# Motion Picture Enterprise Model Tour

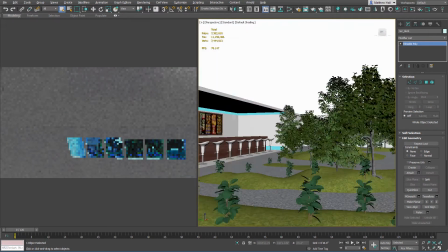252s
So I decided to build a little park area / snack bar. And this is a bit difficult.
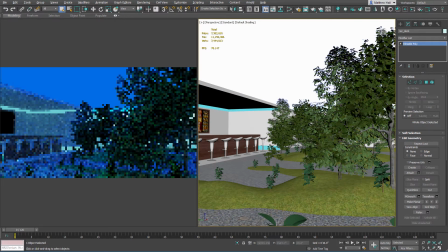257s
Again, it's not really quite large. It's only, you know, 1 deck high. But I thought it gave room enough for some kind of trees and some foliage and some pathways with pebbles. And also this bar, the snack bar right here.
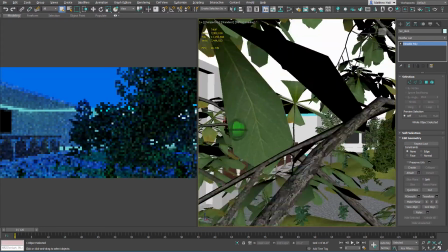274s
And I threw in this fun kind of Easter egg. I don't know if you can see it.
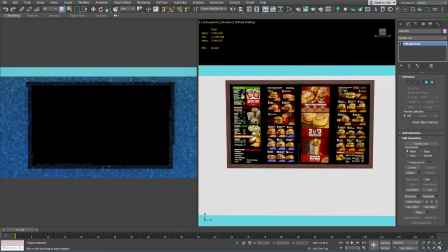280s
But I thought it'd be fun to kind of put a McDonald's menu inside, because, you know, you need fast food when you're dealing with dangerous space anomalies.
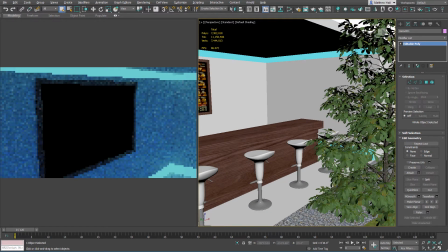288s
And yeah, the rest is just trees and such like that. Again, this is mostly just for visual interest from the outside of the ship.
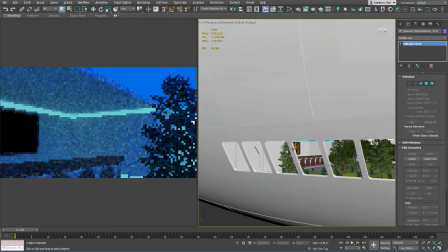297s
This ship is not really meant to be rendered from the inside, but I thought kind of the more details that I could add here, the better it would look from the outside.
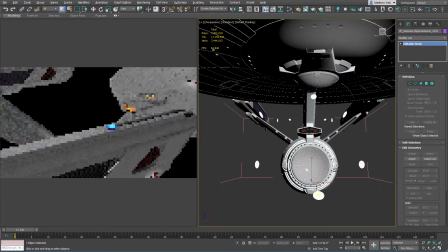308s
Another thing that I did was the main deflector dish.
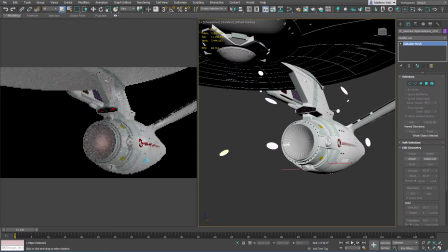313s
If you recall, in the movie, it changes color. It starts off as kind of this brown color and it can turn blue. And I made that really easy to do because there's an actual light source in here and I can select the actual light.
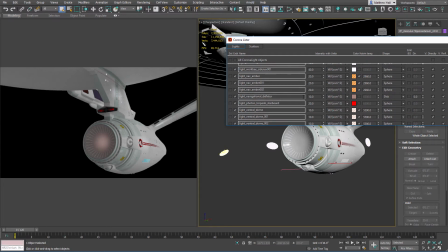331s
Right here, Navigational Deflector. I can change the color
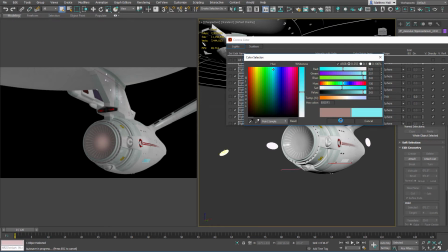337s
to the more familiar blue.
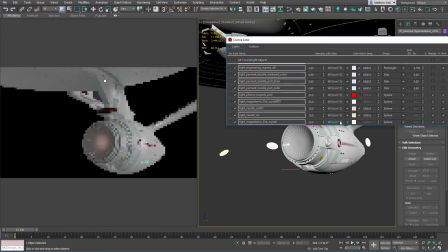It's not quite the right hue, but I'm just kind of doing this on the fly. Change the brightness too. But you can see it's really very adjustable, which is really good.
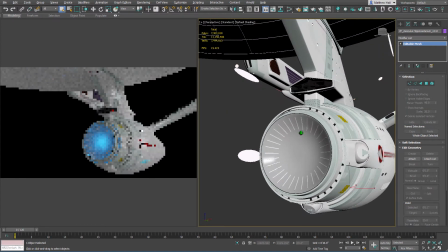356s
And also because it's an actual light source, not only is it lighting the deflector dish itself, but this ring of cutouts all the way around.
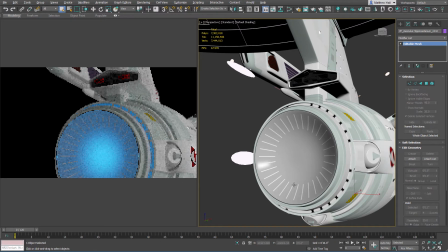364s
So it shines on all of these things, and it has a realistic fall off too, just like a regular light source.
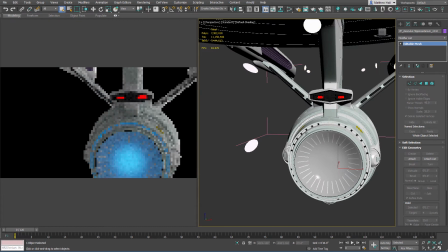371s
So again, really making it very easy to control. Also the Photon torpedo tubes.
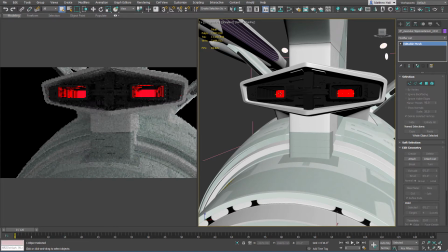378s
These are actual light sources, so I can shut them off to simulate either, the tube damage in Wrath of Khan or actually firing.
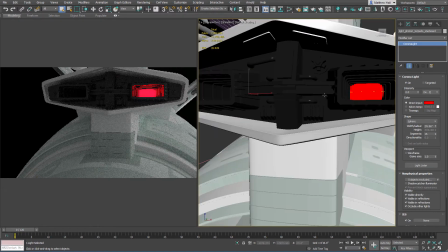390s
So another fun little detail there. And of course I modeled as much of the mechanical kind of stuff as I could.
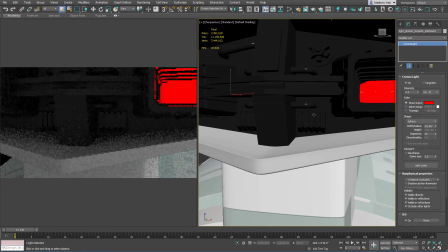397s
This is really based on the studio model. There's a close-up in Star Trek 3 with lots and lots of detail, but I just want to keep it simple for this model, so I thought this would be fine.
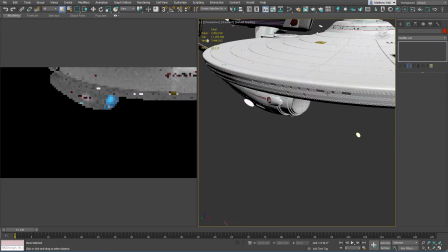408s
Another thing I want to show are these window boxes. These are basically like the ones that I built for the Sovereign.
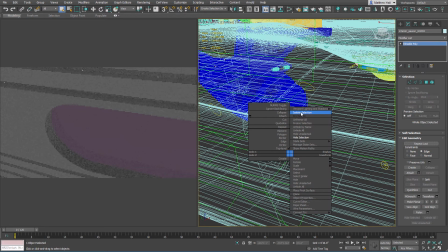419s
And I can isolate it just to show you what's going on.
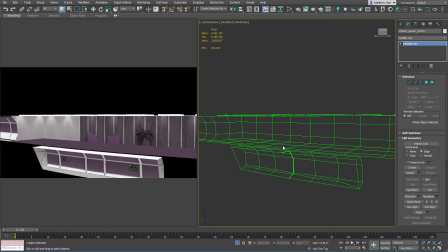424s
So yeah, this is basically the same idea. I tinted it a little bit to look more like the movie, but you can see there's some detail in here.
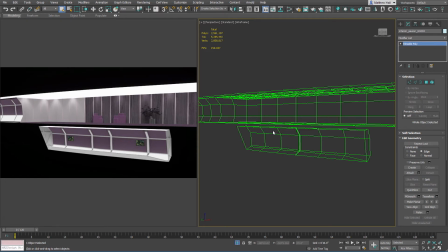430s
Again, this is all for flying by, nice perspective changes, create some dimensionality to the windows.
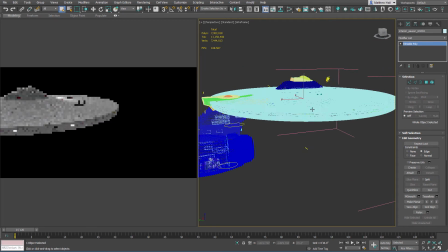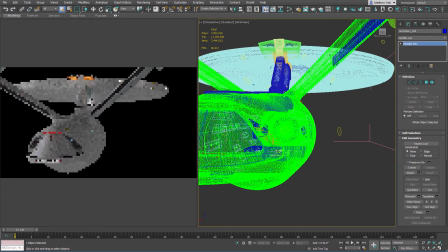443s
I guess I could show off one more Easter egg by the main shuttle bay. If I can get in tight enough to see it.
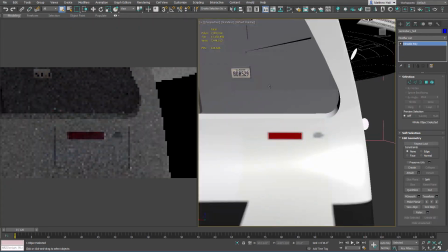452s
There we go.
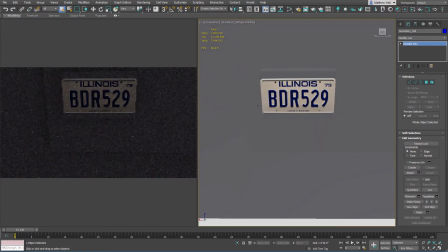453s
So right there, if you can name the famous movie that this comes from, I think you might get a kick out of the fact that I included this little detail.
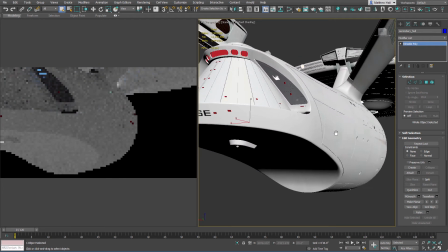462s
Very small, as all Easter eggs should be. You can't really see it unless you're very close up to the ship. This does not have
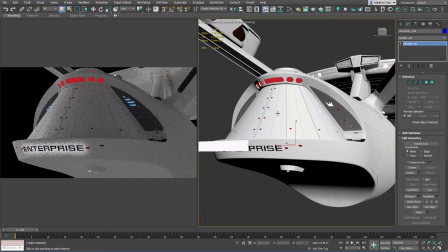472s
a completed shuttle bay, but I am going to add that because I want to do more dry dock scenes, especially with the new Enterprise footage with the shuttle bay open and shuttles going in and out.
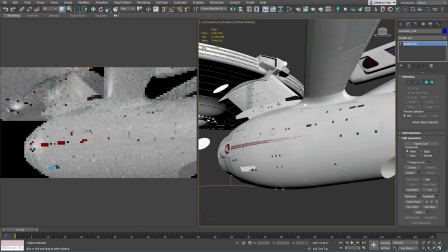486s
I think it'd be really cool. I also wanted to add some details not found on the original studio model because this is CG and I'm able to do that.
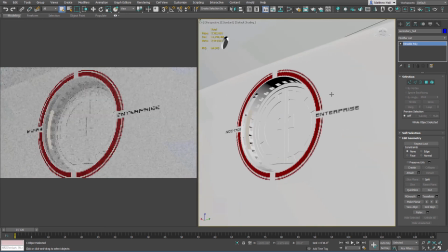495s
This is the fully modeled dry dock door.